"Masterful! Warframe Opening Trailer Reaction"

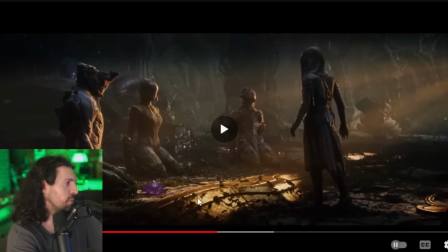Is it Steam, PS5? Where can we play it? Yeah, I love that.
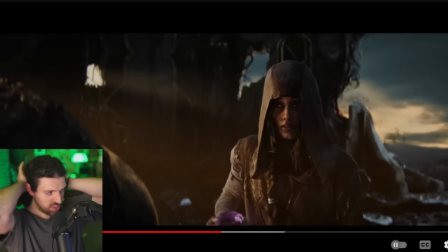I love that in a piece like this, in a short piece like this, how you have the kind of slow revelation of what style it's going to be.
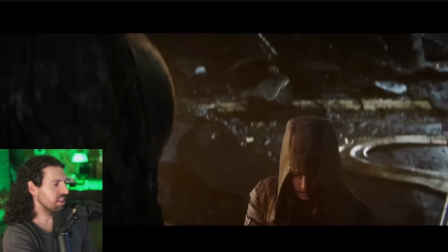Okay, we're going to be going back and forth. And also, wait a second. That's actually them.
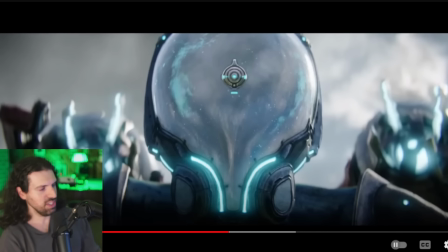And it's the first time they show the close-up of the face. The other one was like the legs and stuff. And you start to realize, wait. They're in the same position. This is actually them. So cool. I mean, come on.
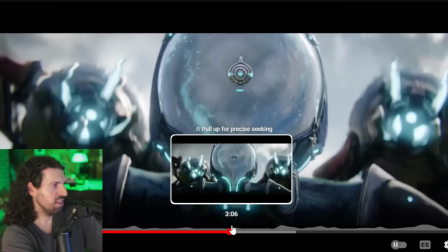Just great shot there. You hear the sound of the missile. And you see it in the mask. It's like really cool concepts.
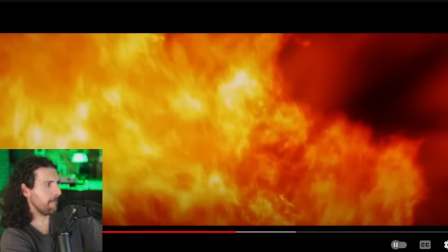I love the shot up the field there. Nice portraiture. Yeah, just beautifully done.
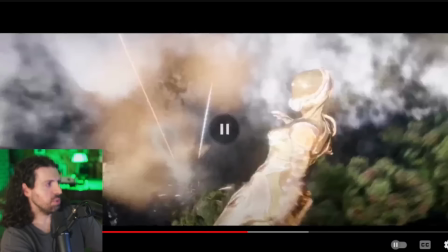this one is probably the shortest too but I'm assuming again this is like these are the options you have to play as
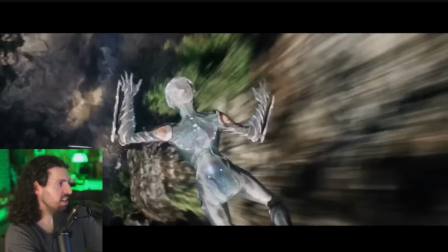as classes in the game or something along the lines of that I
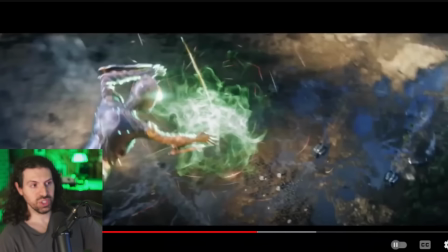really like how they build tension with the shot I
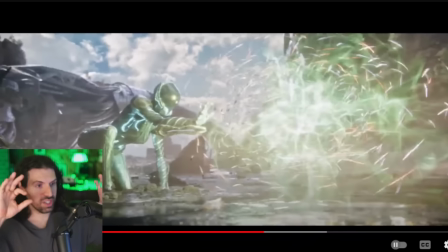love how they build tension it's like wait wait we don't cut it's like oh man they're falling faster and faster if this was real life you're in trouble at this point right you're in trouble I think that's so cool that they kind of emphasize that.
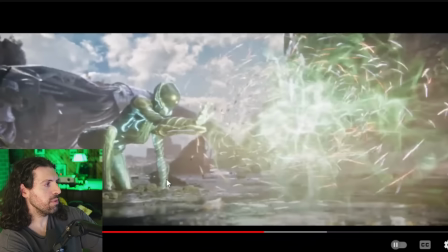It's on Switch as well? What does it look like? Because I remember somebody saying they were playing on Switch and I'm like nah surely can't be the same game I'm thinking of. Yeah okay so so so give me an update here. Ben Starr is in the new Warframe expansion then?
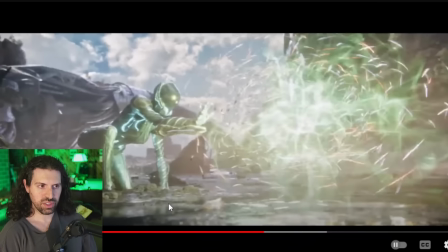But is he like a character who was never voiced or is he a famous character who finally has a voice? What's the deal? Awesome. Alright, let's keep going.
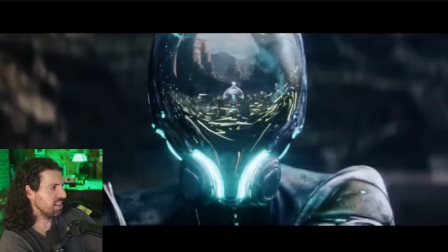Wow. Yeah. And then we're back to the same shot.
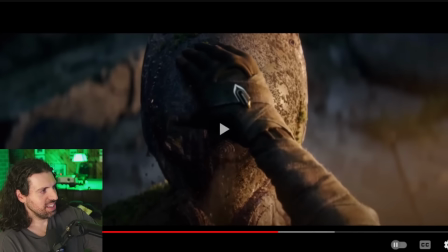Yeah. I love the cyclical nature of that. We're back to the same shot as she...
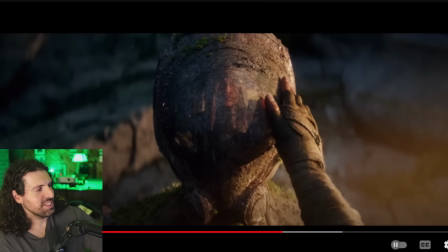Wipes it off. So cool. It's such a... What's the word? It is such a tangible feeling. You can feel that. What it feels like to wipe dirt off of something old, you know?
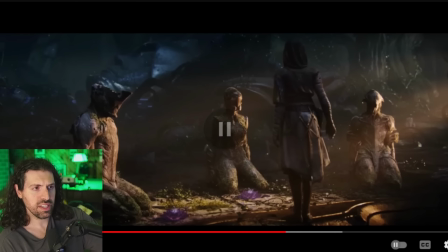Great. PC, Steam, PlayStation. Oh, it's all over the place.
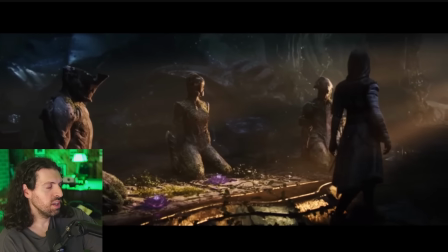Okay, awesome. So maybe we'll do PlayStation if we do it. I got a couple games I still want to try out on a stream sometime.
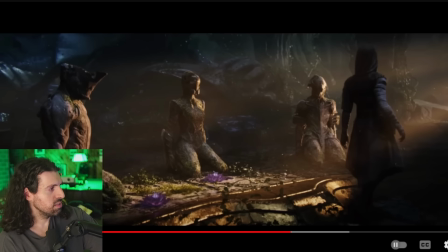What is it? Star Rail. Still never did. Be fun. Just been busy.
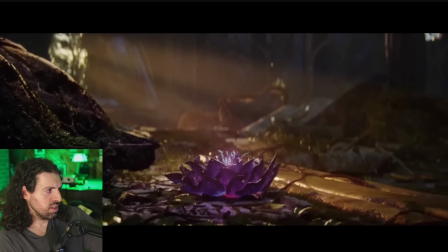All right, look at this. So these kind of like lotus flower imageries.
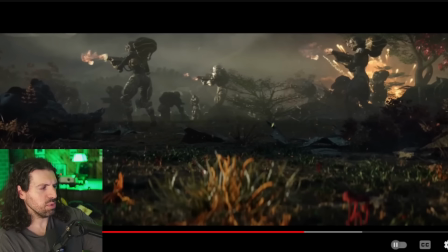I'm curious what that might mean. Really nice shot here. I like how we start in sort of the macro.
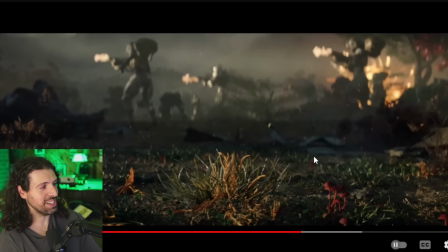Here. We're actually cutting to the same spot on the ground where the plant has been placed, and I think that's such a fun transition.
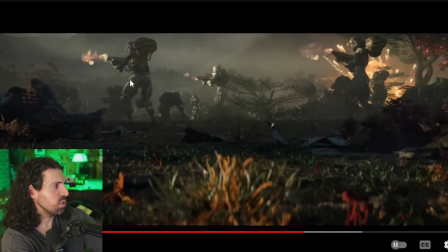Then we go to this extreme slow motion, like 1,000 frames per second are actually much more.
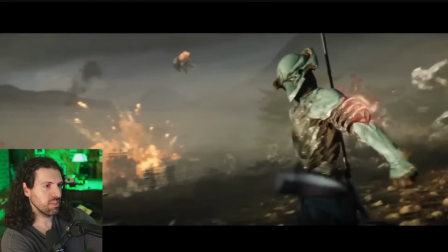And then we cut to that, yeah. Beautiful work. Crossplay. Awesome.
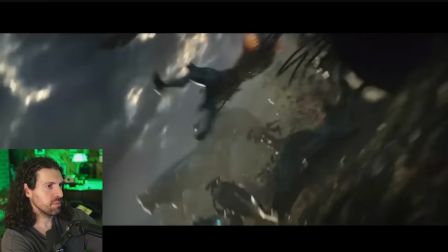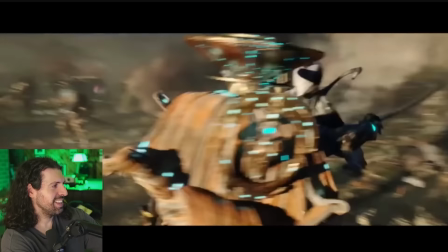Arthur, yeah, that's what I thought, yeah. Ooh! Brutal.
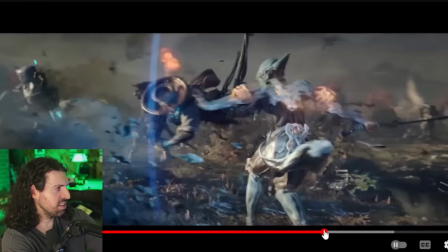I really want to see this shot. I think this is, in fact, a one-er, as we call it.
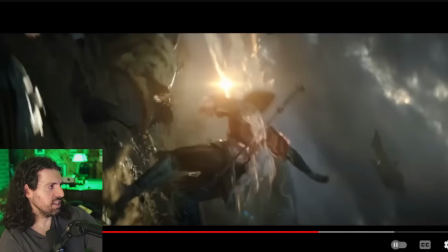Unbroken shot. Let's check it out. So where does it begin? Let's analyze it. We have a full rotation of the camera.
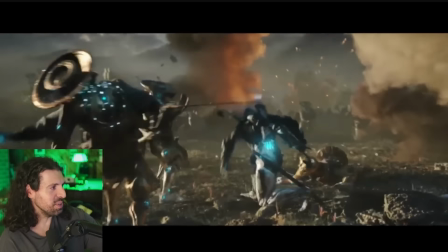This is unbelievably hard to do. And they pull it off perfectly. This is a one-shot.
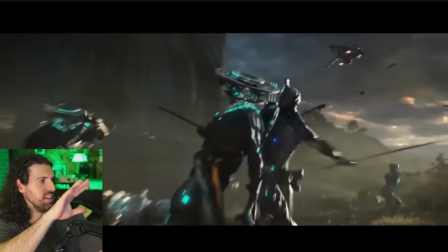We're not cutting. Beautiful moving of the focal length in and out, pushing and pulling as he pushes and pulls the sword.
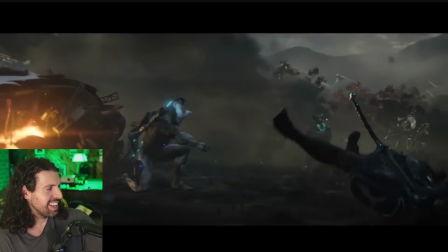And we're still in the one-shot. Mind-blowing. Yeah.
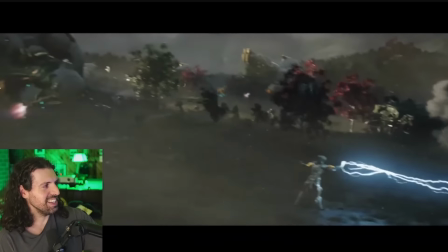Oh, such incredible work, man. And it's unbroken, but it's also completely followable.
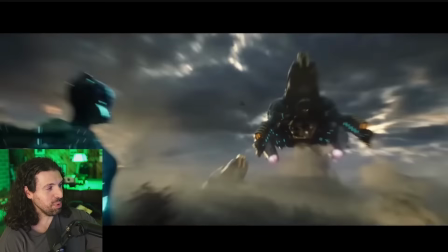And we get to change the other powers even, and we punch in. Amazing work.
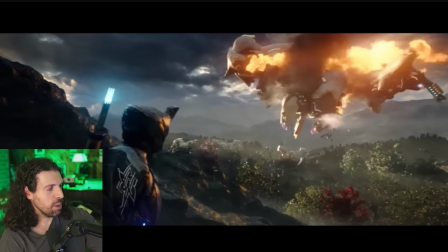It's still going. I mean, we've got to be at like 30 seconds of unbroken shot at this point.
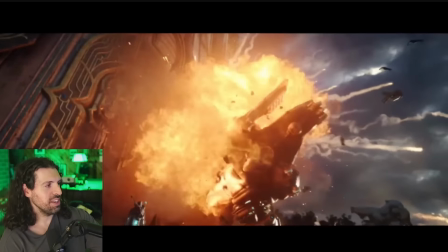With so many elements, you can't even count.